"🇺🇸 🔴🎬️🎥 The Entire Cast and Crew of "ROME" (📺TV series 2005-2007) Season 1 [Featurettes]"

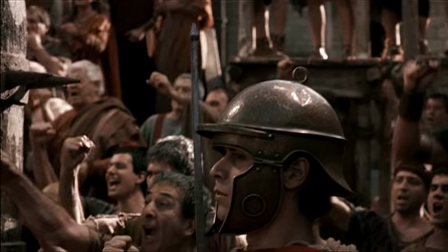Caesar has directly given him an order saying you cannot help Pullo because people who are associated with me cannot be seen
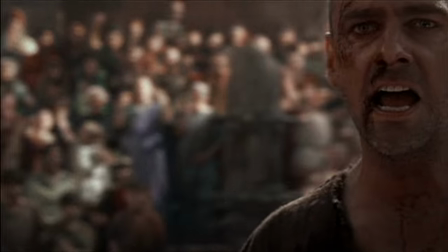to help our veterans because they're causing trouble and are putting pressure on him politically.
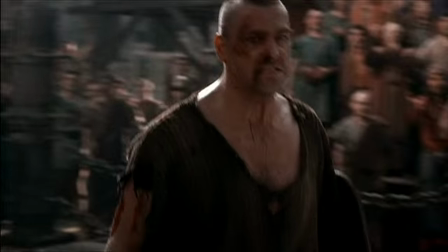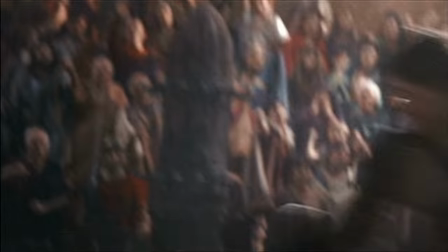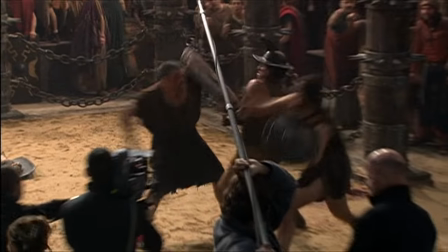In order to be exciting, it needs to move and move fast. And we have certain cutaways where we're cutting to one of the characters that's outside the arena that helps.
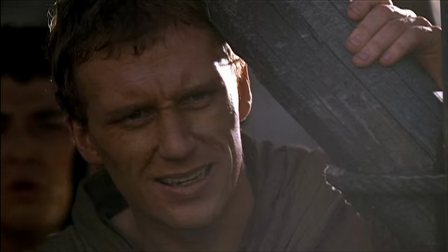It always gives you a sense that it's actually been longer than what it really has been. It made both dramatic and technical sense to intercut the two.
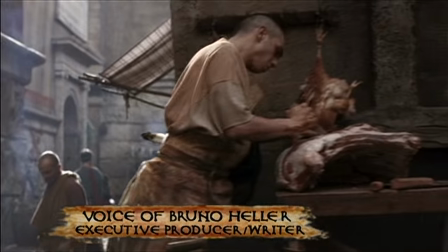Essentially, Pullo's there because of Caesar's subterfuge, and Posca is about to reveal that fact to us.
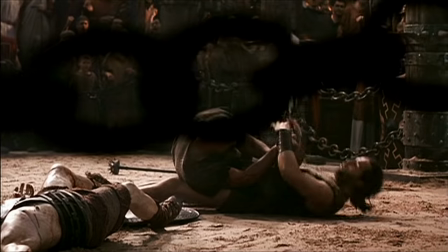I think more than the action, the whole importance of the sequence is the bond of friendship. You're getting romantic about this, but.
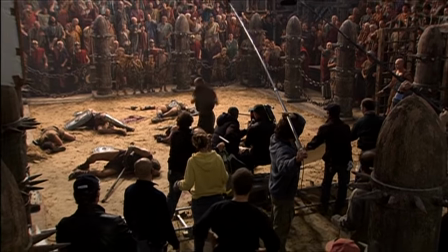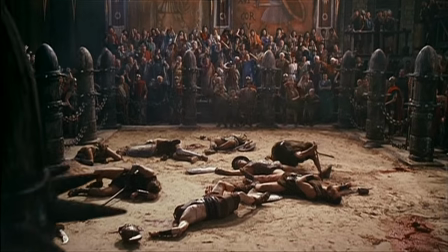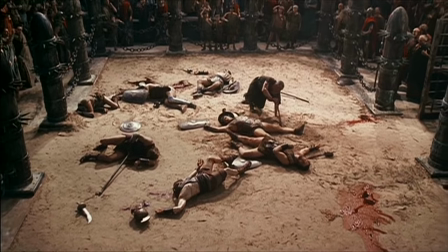Pullo wins the crowd around by the end. He's so zoned in about the one thing that means anything to him in his whole life.
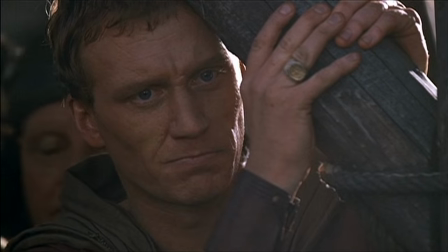He's not even aware that he's winning the round.
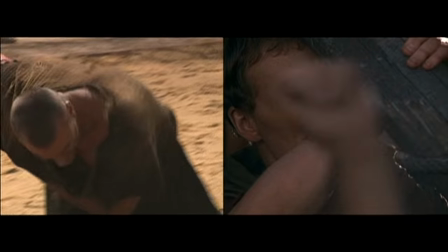My character, well, we parted company, but you know, we're dealing with all this shit and stuff, but in the end, it's a kind of boy's own moment.
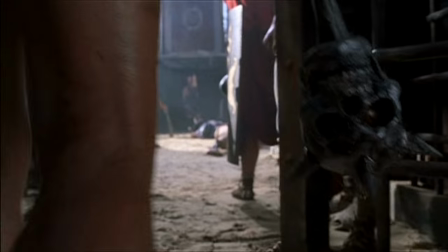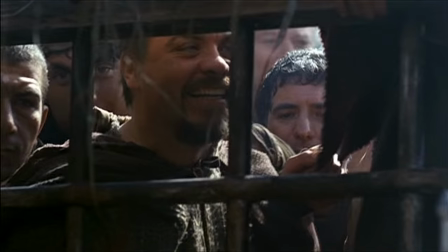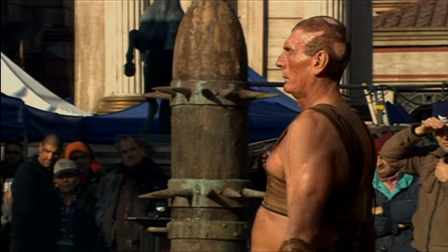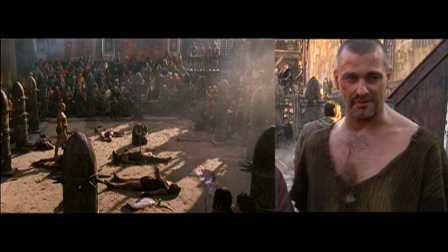About as near death as you could possibly get. I was like, you know, seconds away from the killer blow.
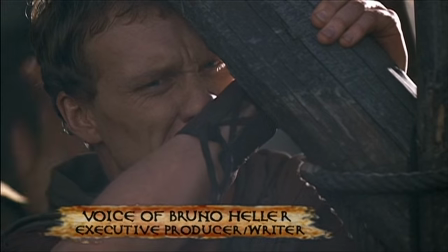The one thing that trumps every other loyalty and every other ideal in the minds of a very pious man like Varinas is the bond that he made with his fellow soldiers in the 13th.
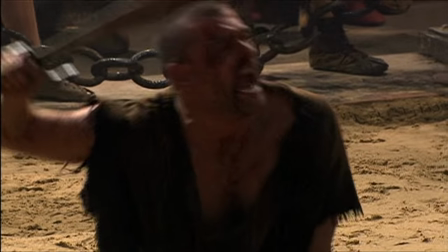So when Pullo cries out the family name, essentially, Varinas can't resist.
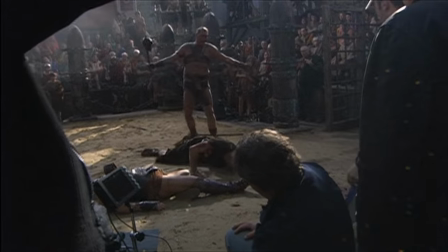It's like someone crying for their mother. The glue of that is unbreakable. In
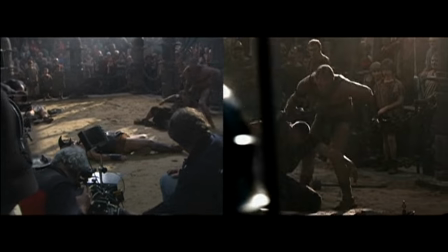in the heat of the moment, just seeing the injustice, Varinus decides to go in and kick some ass, you know, and kind of save his pal. So I'm kind of flouting Caesar in the same moment as saving my friend.
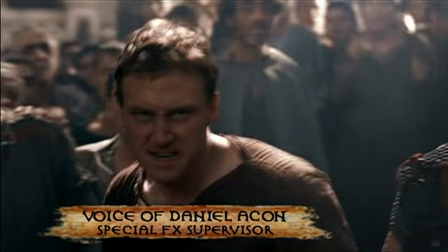The great thing about this sequence here is the story where Varinus stands up for Pulo.
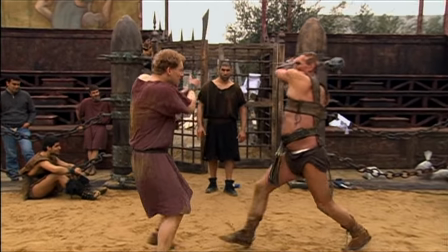Here's a very, very end sequence of where our bad guys get nailed by his own weapon, and here he gets impaled by his own club,
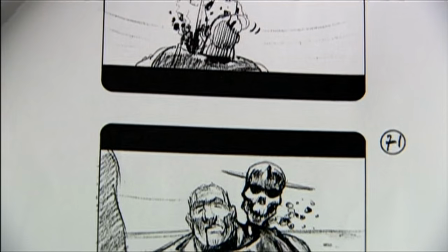the human skull. So the idea is we see the two faces next to it, one dying and one his own skull, which is obviously a metaphor for death.
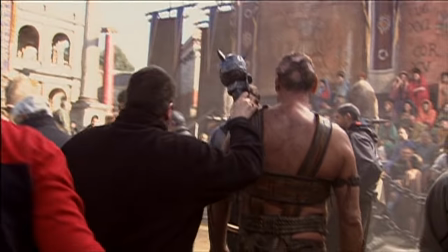Originally, we were just thinking about a simple pole with the skull having a hole through it.
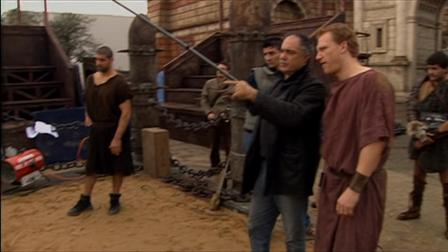This is actually before he rolled two times.
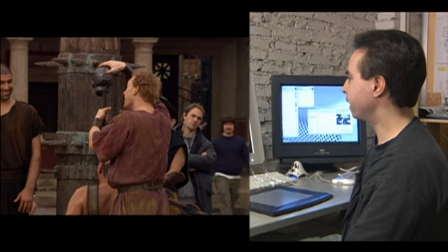In this case, we realized that this was kind of a bit limiting because you're not just trying to fill in the clean background,
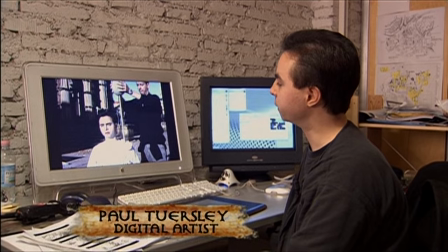you're trying to put pieces of Varinus back into the shot. So that was where we came up with the idea of the telescopic pole.
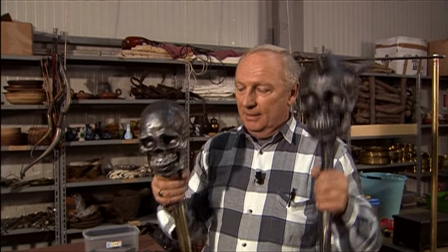We start off with this, and then we go to this.
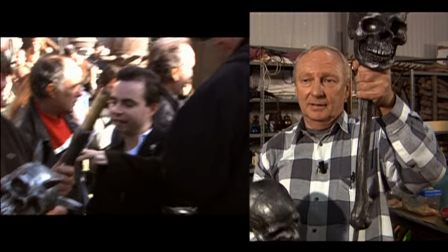Visual effects will add from my hand down onto here, and it will slowly disappear.
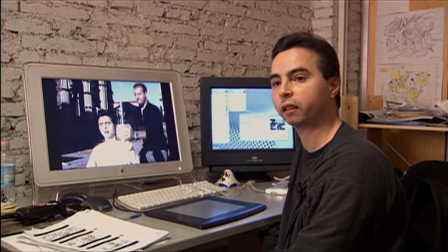It would just be a matter of putting the weapon in over the top of the pole.
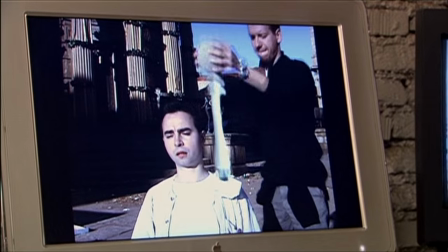Like I said, very crude, but it's certainly helpful in showing everyone what we're thinking about.
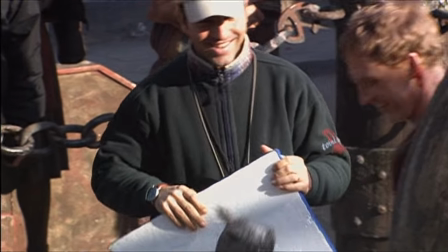If you don't see it, that means it works. If you see the effect, that means something's wrong. So making everything look very natural.